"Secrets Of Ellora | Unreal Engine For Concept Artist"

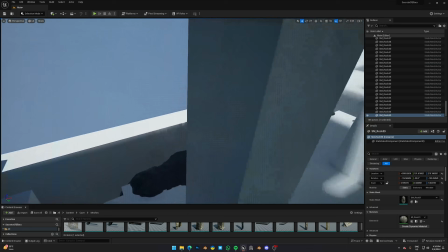[8:20]
I would like to mention here that there are assets that I have already built in 3D code,
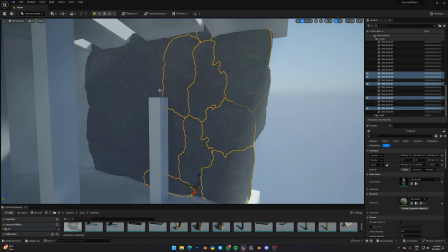[8:27]
but additionally there are few 3D assets which I am using from Epic Marketplace.
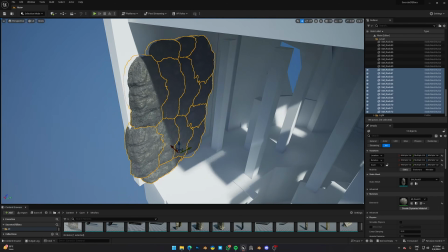[8:34]
And a very important information I want to give you guys is on monthly basis
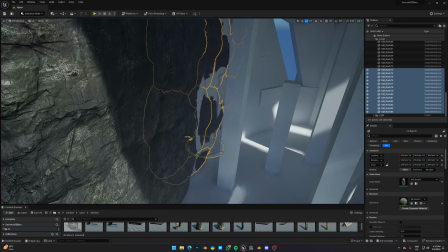[8:39]
Epic gives away 5 free 3D assets or some blueprints or something else.
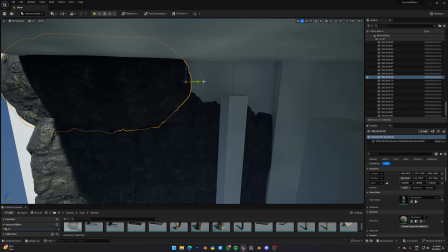[8:46]
So here right now I am spreading out the 3D asset which I have already found on Epic Marketplace, which was for free.
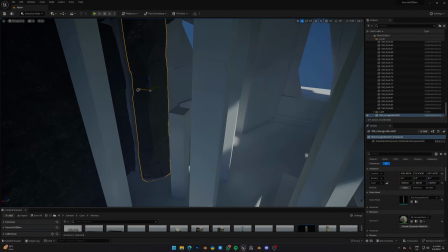[8:55]
And when we proceed with our level, it looks something like this.
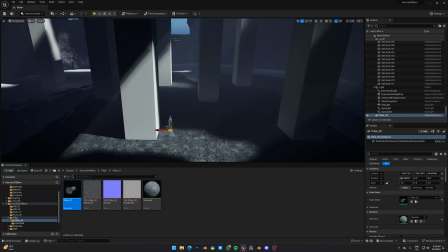[9:04]
And now I am trying to add my pillars which I have made in 3D code,
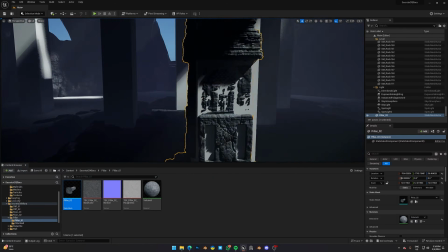[9:10]
scaling it according to my level and how I planned so that it feels bigger.
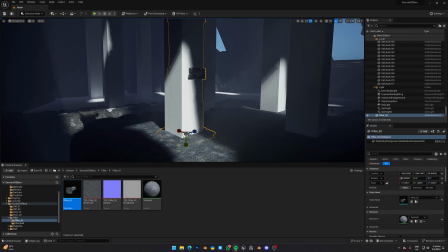[9:18]
And similarly,
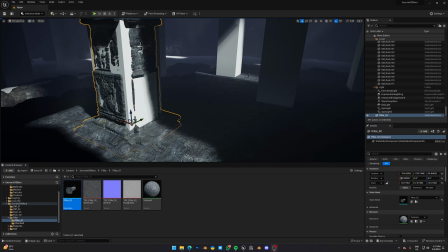[9:19]
I have also spread out all the 3D assets which I have and which we can see in the environment.
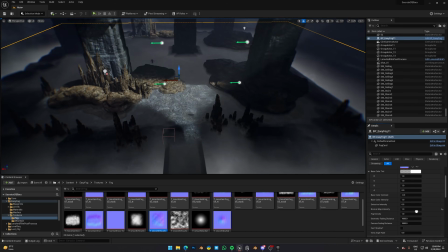[9:27]
And right now I am playing with the fog so that we give this massive place a little bit of environment.
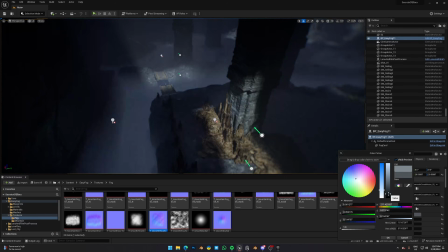[9:35]
It is up to you guys where you want to place your fog and how you want to light.
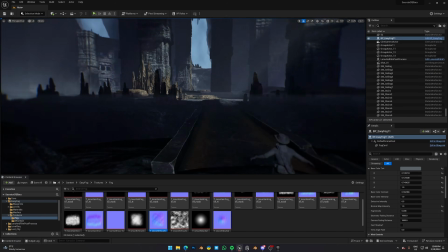[9:41]
There is no single way of doing it. I had sunlight leaking through the ceiling,
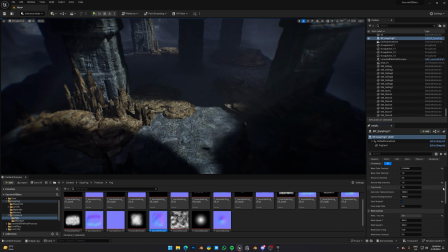[9:48]
and I also had to give it additional point lights and rect lights so that my environment doesn't feel black in some places. So now you guys know how I created this project, and I hope you guys have learned something from it. Only thing you need actually is to stick with your references, stick with your planning, and that will get you there for sure. Play around with the light, play around with the atmosphere, make your level interesting, and when you feel your environment has reached its potential, play with the camera, be the director in the chair, make what you imagine, and show what you see. If you have watched this video till the end, thank you so much for watching, and please do subscribe and support this channel so that I can continue and making more videos on Unreal Engine and probably more different topics in future. So thank you and goodbye. Oh wait, and please enjoy these final shots.